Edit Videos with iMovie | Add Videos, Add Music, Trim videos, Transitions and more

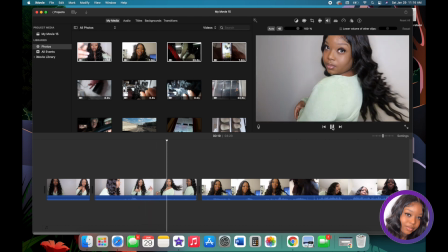[7:44]
that was cute i'm cute period get you a wig by ebony let me make you a wig all right anyways y'all in here for it
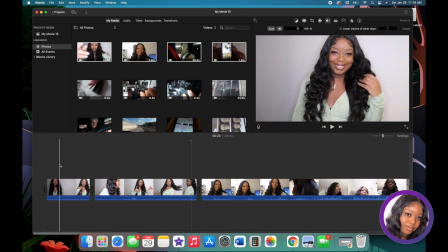[7:53]
so i want to remove the sound so to remove the sound you just click on whatever clip you want to take the sound from and over here
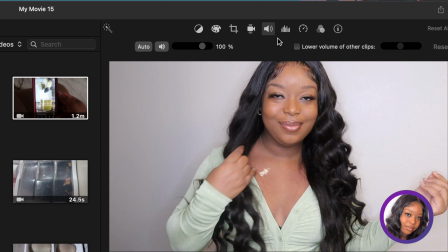[8:02]
on the right hand side it's already on the audio function but if it's not right here the little volume button you would click on it okay the audio because i want to mute it i'm just going to click this button and it's going to cancel out all audio sometimes you don't want to
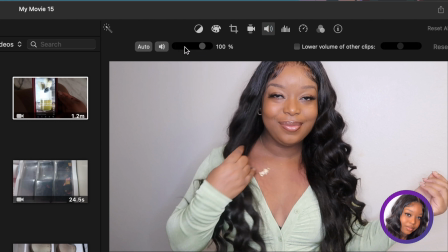[8:19]
cancel out audio you just want to lower it so maybe you still want people to hear you but you don't want it as loud you can adjust the volume here by dragging it over and it'll change the percentage okay
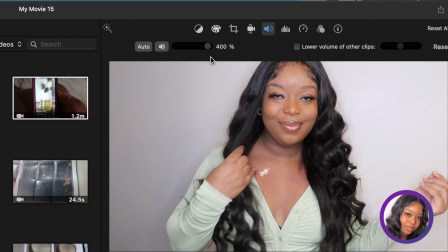[8:33]
if you want to make your clip louder drag it over it go all the way up to 400 percent so that's how you can play around with the sound um
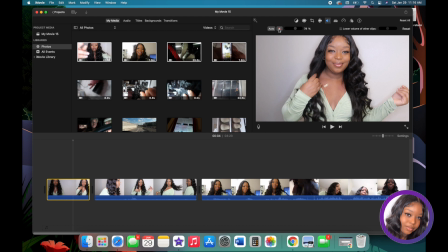[8:41]
but like i said i want to completely remove the sound if you want to completely remove the sound of multiple clicks um multiple clips you could take your mouse hold down on your mouse and drag it over
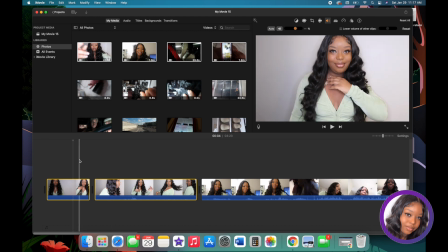[8:57]
two different files at the same time no as a matter of fact child no you click you click command you click on one file and you click on the other okay command click on one file click on the other while you're still holding down command the command button and then you're able to mute both clips at the
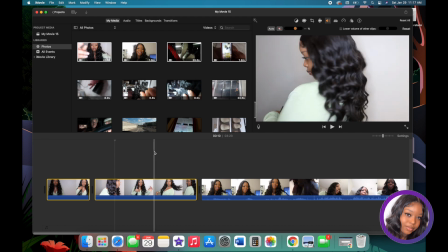[9:17]
same time so that's if you want to mute multiple clips at the same time um all right
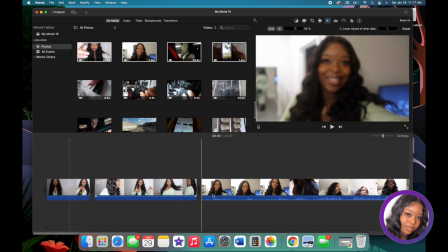[9:24]
so then we have another clip here
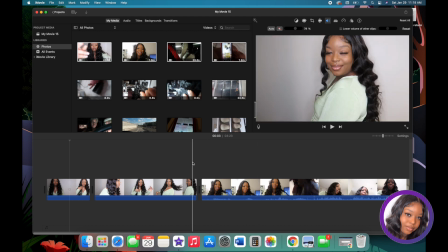[9:29]
another thing that i really like to use on imovie is transitions
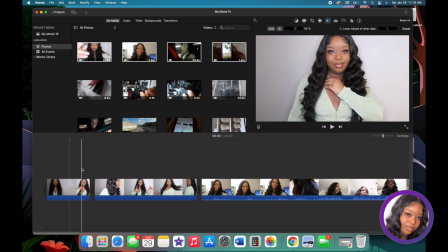[9:35]
so when you're moving from one clip to the next sometimes you don't want it to just jump directly from one clip to the next example well okay i'm okay with that jump because it's the same background i'm wearing the same
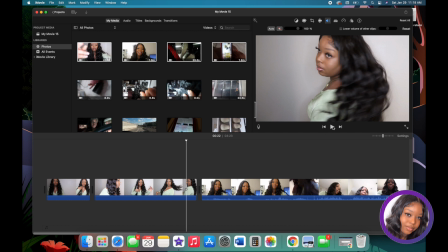[9:50]
clothes or whatever but this is the transition i don't like but
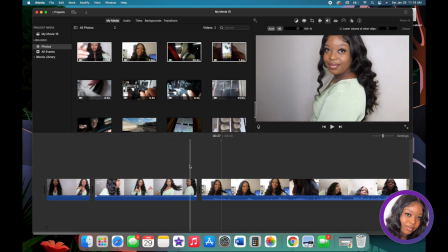[9:57]
don't my hair and makeup look so i didn't like how i just went directly from this to that now it did look like it transitioned over
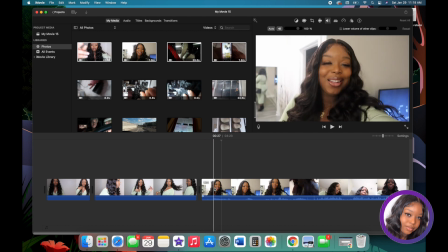[10:05]
really well because my camera was blurry at first and then it focused in on me hold
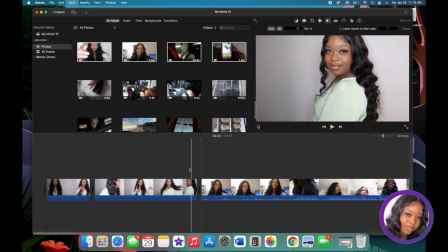[10:11]
let me remove the blur the blur so you guys can really see how like ugly it could be if it didn't have the blur
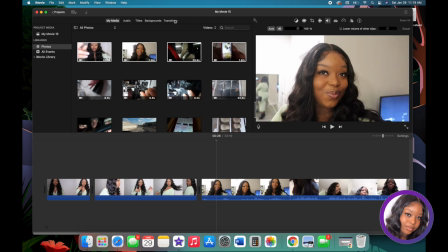[10:20]
it just jumped right into it like the people don't know what's going on like how you go from one clip to the next so at the top right over
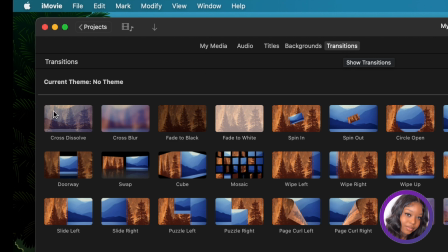[10:28]
here at the top they have a section called transition my favorite transitions to use is the cross dissolve the cross blur um the white to the left white to the right and the slide to the left slide to the right okay those are my favorite transitions so the cross blur
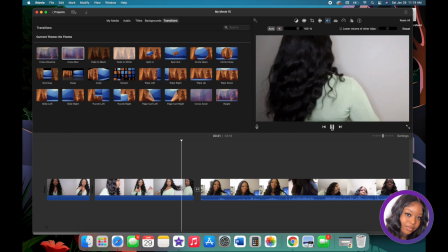[10:44]
is going to blur it out that way people can know like you're actually moving the video along and you're going to show them a different clip you
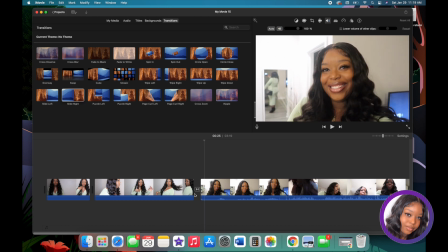[10:52]
see how it blurred out we can also do like a slide to the right slide
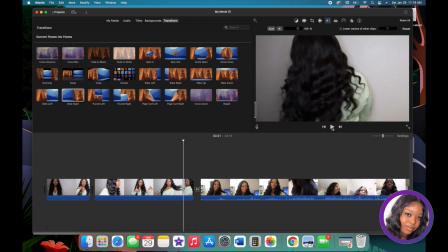[10:58]
to the left crisscross okay